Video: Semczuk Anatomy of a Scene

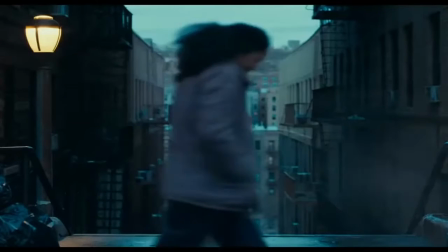(0:01)
I decided to do my independent project on the Joker, and it takes place in Gotham City, and the main character in the movie is Arthur Fleck.
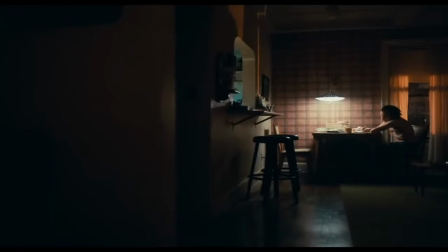(0:09)
Arthur Fleck suffers from mental illnesses, which causes him to not be accepted by society.
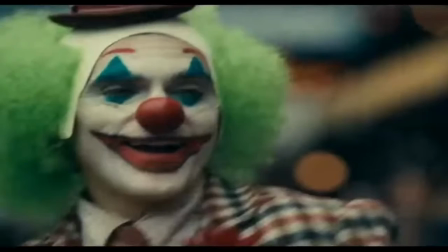(0:16)
He works as a clown during the day, and his dream is to become a comedian, but it ultimately fails for him.
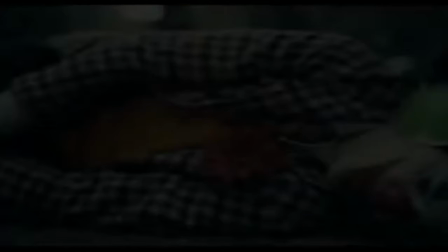(0:23)
Arthur Fleck is disregarded, bullied, and mistreated by society. He becomes troubled and goes on a downward spiral of revolution and bloody crime.
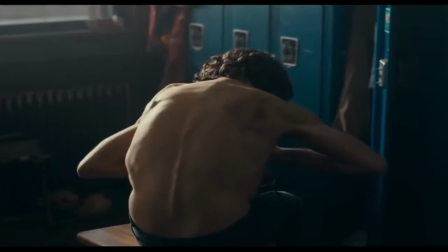(0:31)
His upbringing in society ultimately causes him to create a new identity for himself called the Joker.
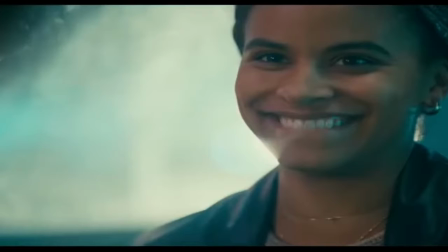(0:40)
The whole movie follows the life of Arthur Fleck and focuses on his mental health and why he becomes the troubled person that he is.
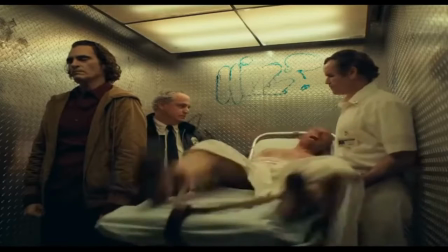(0:48)
I feel that by showing the main reason why Arthur Fleck becomes this crazy psychopath gains an emotional
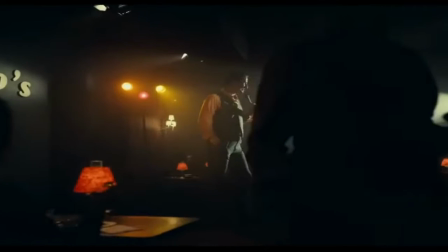(0:54)
connection with the viewer because the viewer is able to see how horrible society truly is to Arthur Fleck.
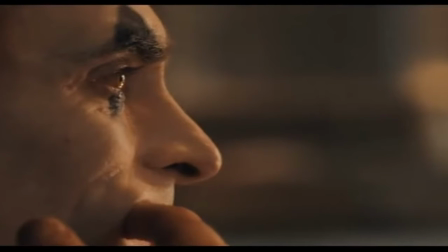(1:00)
And in this way, the viewer can sort of empathize with him in certain parts of the movie.
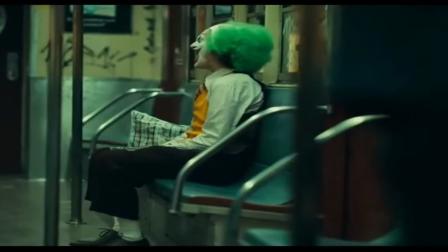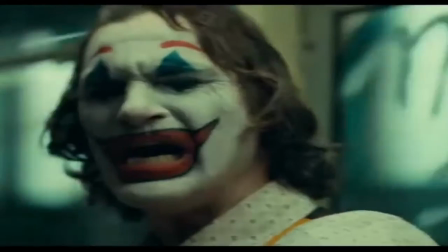(1:13) What's so funny? Freak!
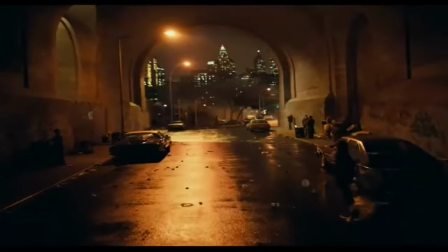(1:18)
So, in the scene that I'm about to show you, Arthur murders his coworker and then dances around in town.
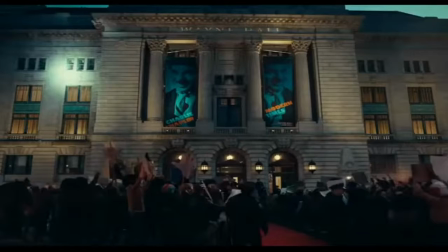(1:25)
And then a few detectives yell at him, and he then is chased by the detectives.
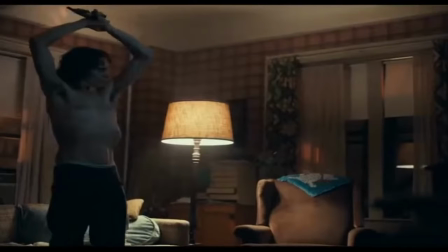(1:32)
And the whole scene follows the chase of both Arthur and the detectives.
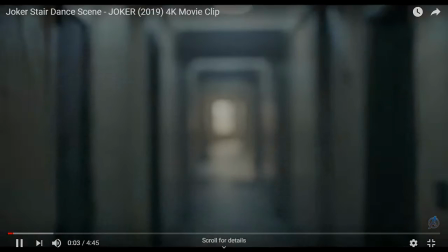(1:37)
So, the scene begins with a close up of the coworker that the Joker just murdered.
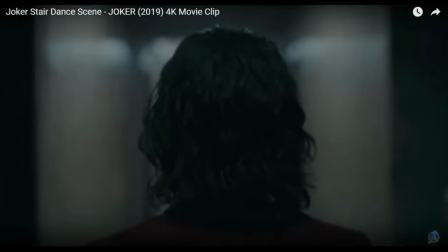(1:43)
The camera then films the back of Arthur's head as he's walking, and it's another close up.
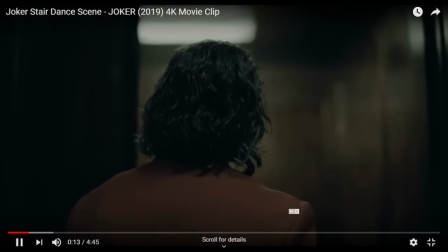(1:48)
It's a motivated shot because it is moving with Arthur, and it shows the back of his head to show suspicion in the sudden change of Arthur's appearance and identity into the Joker.
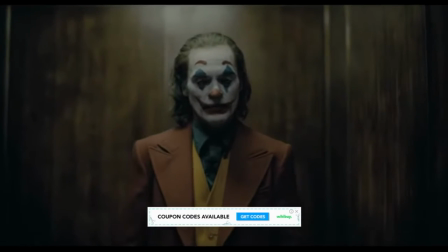(2:00)
So then the Joker turns around to the camera to reveal his new identity, and the camera slowly starts creeping into his face.
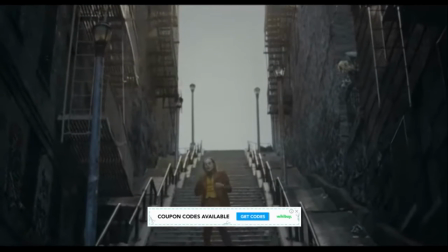(2:10)
So in this part, the camera moves with the Joker's actions, and that therefore makes it a motivated shot.
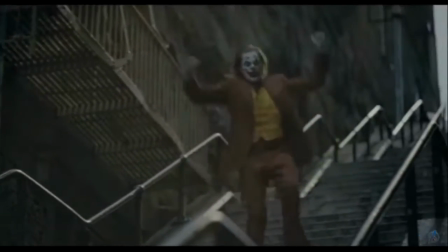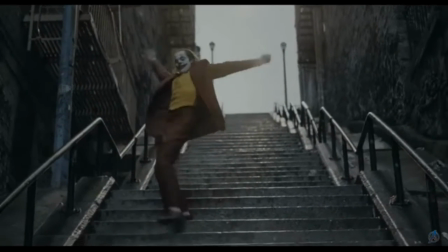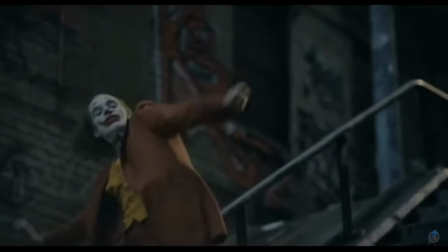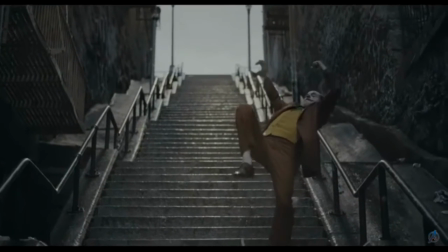(2:36)
Then the camera switches to a bird's eye view.
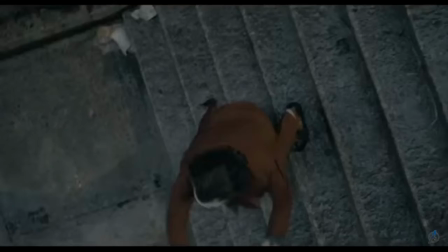(2:39)
And in this specific part, the camera has a bunch of different angles showing the Joker dancing on the stairs.
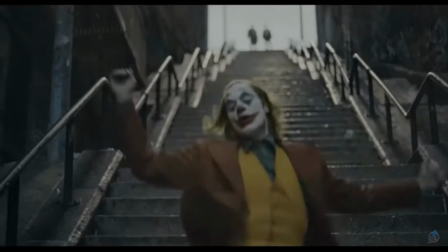(2:46)
And the purpose of this was to show the viewer the different angles of what other people were seeing.
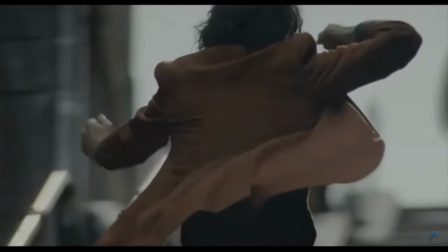(2:53)
And I also feel that it was showing different angles of it to really focus on the Joker dancing on the stairs.
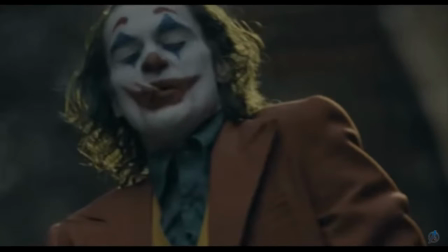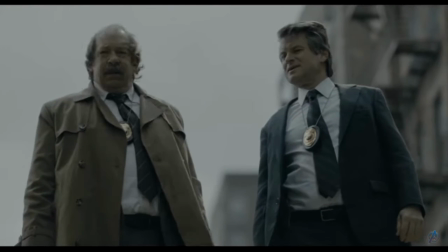(3:05)
This is a two-person shot with both detectives looking at the Joker.
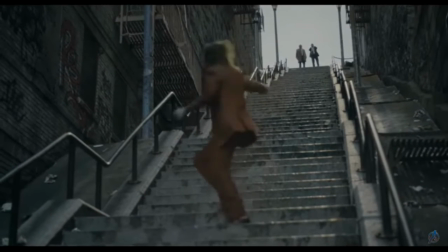(3:10) Hey, we need to talk! Oh. Hey!
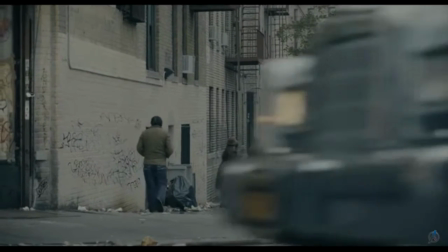(3:15) No, one more!
So this scene is a long shot because you can see the Joker's whole body,
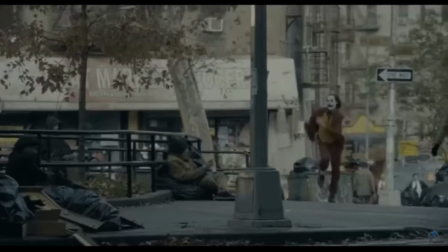(3:22)
and then it incorporates a car moving past the camera to sort of give more sense
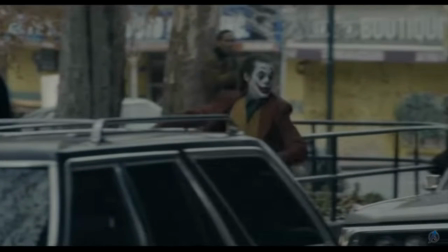(3:27)
of of reality and the busy life of the city while he's running from these detectives.
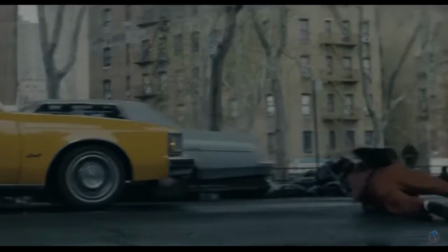(3:33)
And then this is another motivated shot because the camera moves when the Joker gets hit by the car and he starts tumbling on the ground.
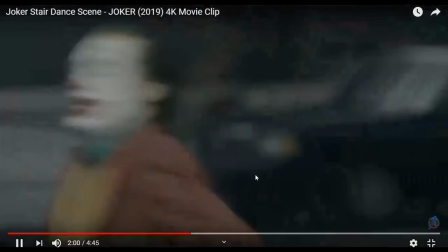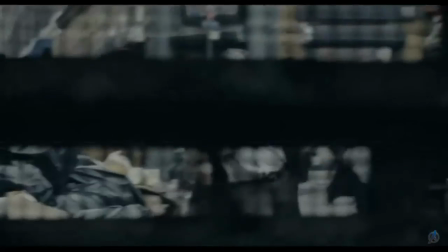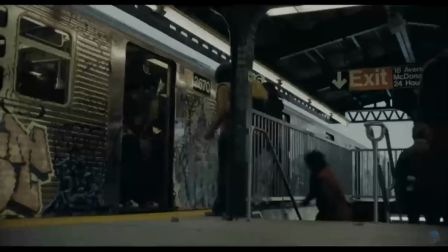(3:53)
The camera movement here is motivated because it's following the Joker running up the stairs,
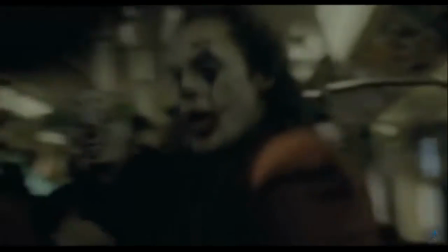(3:58)
and it is also moving as if it were personally running on the stairs behind the Joker, as if it were the detectives.